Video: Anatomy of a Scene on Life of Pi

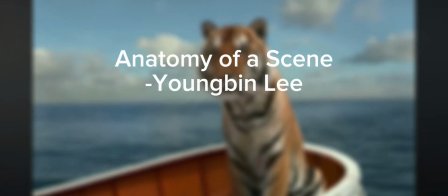0s
Hi, my name is Ben, and this is my Anatomy of a Scene project.
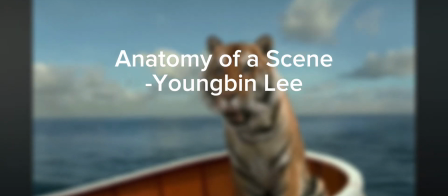5s
In this video, I'll be analyzing this beautiful turning point scene from the movie Life of Pi that we watched in class together,
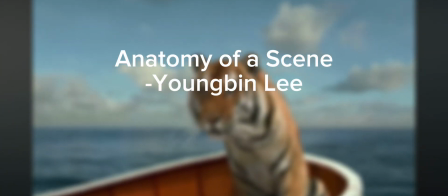14s
specifically the change in camera angle and sound design per the storyline in the scene.
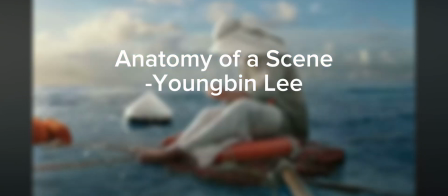19s
The scene I'm going to be analyzing is when Richard Parker gets into water but needing help to get back on the boat.
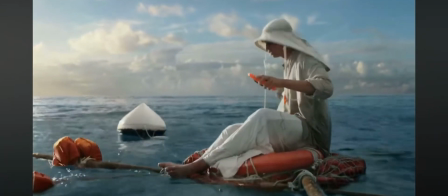30s
After separating himself from his deadly passenger tiger, Richard Parker, out of the boat,
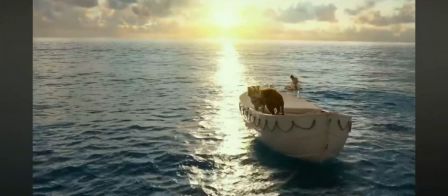36s
Pi decides to fish for him in order to coexist in the ocean.
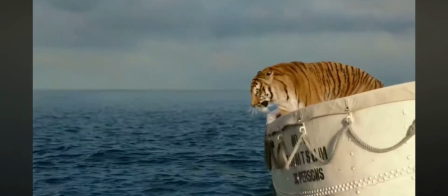41s
When both parties were unbothered and thinking of a way to find food,
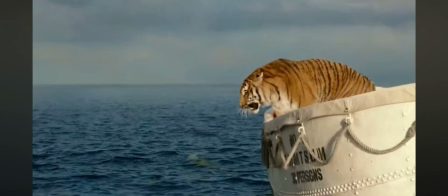45s
a peaceful background movie score played by a flute, which is often symbolized as nature and rural life. The camera angle in this scene also shows which party has more advantages and survival in the storyline. Filmed in the low angle of Pi's eyes level,
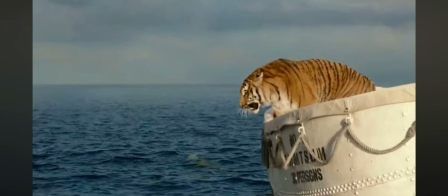64s
which shows the Pi is on the raft he built himself to be separated from Richard Parker, who stands more dominant on the boat viewed above Pi's eye line. Pi yells at Richard Parker to be patient while Richard Parker is staring and growling at the fish in the ocean.
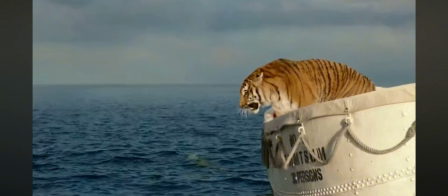82s
As Richard Parker gets more impatient, the volume of him growling increases and the footsteps on the boat also increase, showing how impatient Richard Parker is. Hungry tiger Richard Parker waited long enough. He jumps in the water to catch the fish he has been seeing.
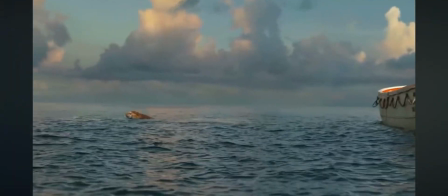100s
As he tried to swim in the water,
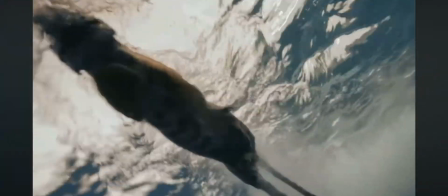103s
the scene in the film from the underwater looking above at Richard Parker's pathetic swimming skills to hunt the fish,
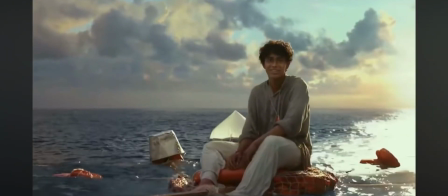110s
showing how the top of the food pyramid in the jungle is struggling to swim and hunt in the water. As the scene is filmed in the water, the sound design also adapts to the underwater hearing, the blocked sound waves and the hearing as if we were in the water.
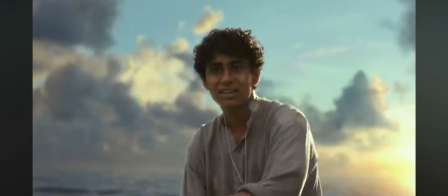128s
The scene switched back to above water. Pi looking at Richard Parker and enjoying his failure to catch fish.
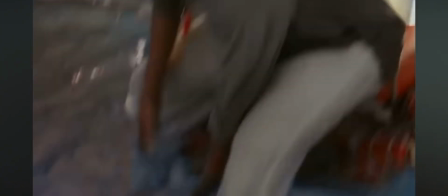136s
Richard Parker realizes his mistaken failure and tries to return to the boat towards Pi.
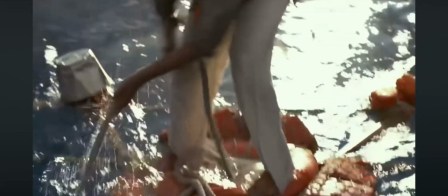141s
The tension of the scene suddenly gets intense as Pi's facial expression changes as well.
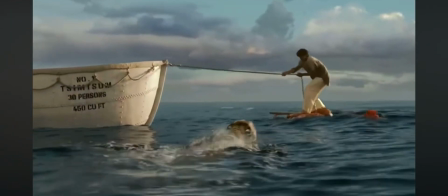147s
Within a second, Pi realizes that the dominant Richard Parker has left his position open,
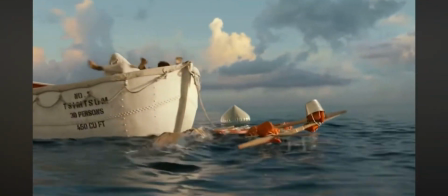153s
and without Pi's help, he won't be able to get back up on the boat.
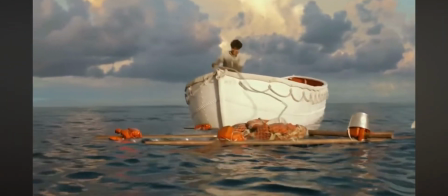157s
The thought process and the change of intensity was delivered like a turn switch for how quick Pi and Richard Parker's stance changed.
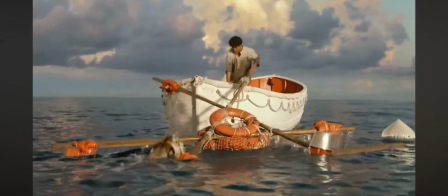165s
Richard Parker, reaching out to the boat, continued to struggle to swim.
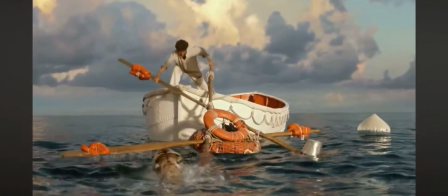169s
Pi picks up his raft, leaving Richard Parker no option but to die in the ocean. As Pi gains his dominance back, he grabs his axe and aims it at Richard Parker, who is whimpering and asking for help in the water.
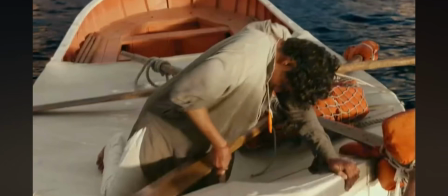183s
Pi is now in the dominant position and Richard Parker is the other.
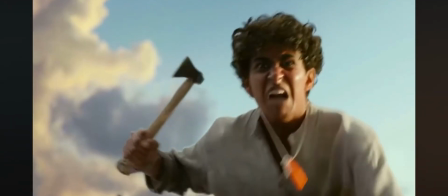188s
The film angle changes as per the switch stance, Pi being above Richard Parker as well as in the sound design.
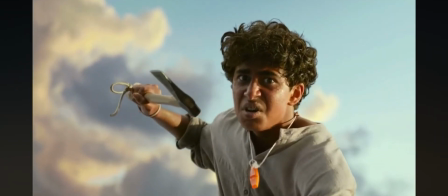196s
Pi is making a dominant growling with anger for losing his friendly zoo animals and losing his family from the boat crash, while Richard Parker is whimpering in the non-dominant position. The scene is filmed then on Richard Parker's face,
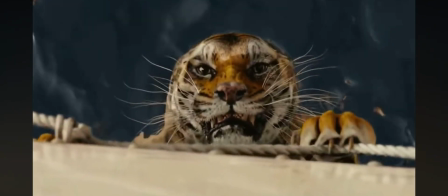211s
up-close shot, and really focusing on his eyes to create emotional vulnerability from Pi, like seeing a helpless cat.
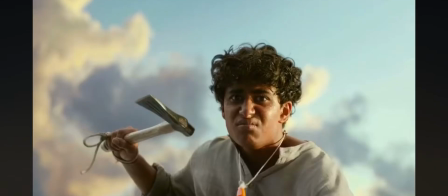219s
Pi, who has a kind heart, could not leave taking an action to get Richard Parker killed,
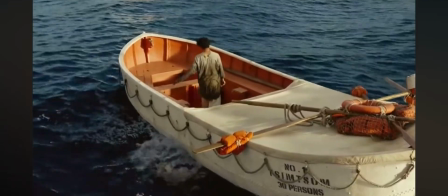225s
draws his axe back and tells himself, "What am I doing?" Like he lost himself for a second.
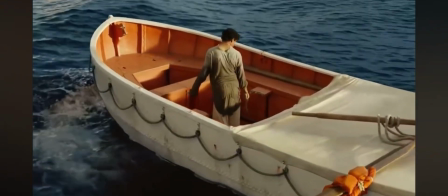232s
Pi tells Richard Parker to wait and that he's thinking to rescue with while keeping himself from being killed afterwards.
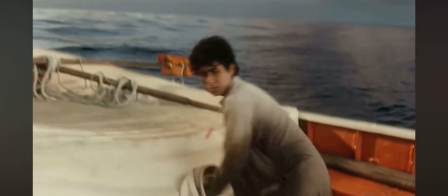242s
Pi starts building a platform for Richard Parker while building his raft stronger and collects supplies from the boat.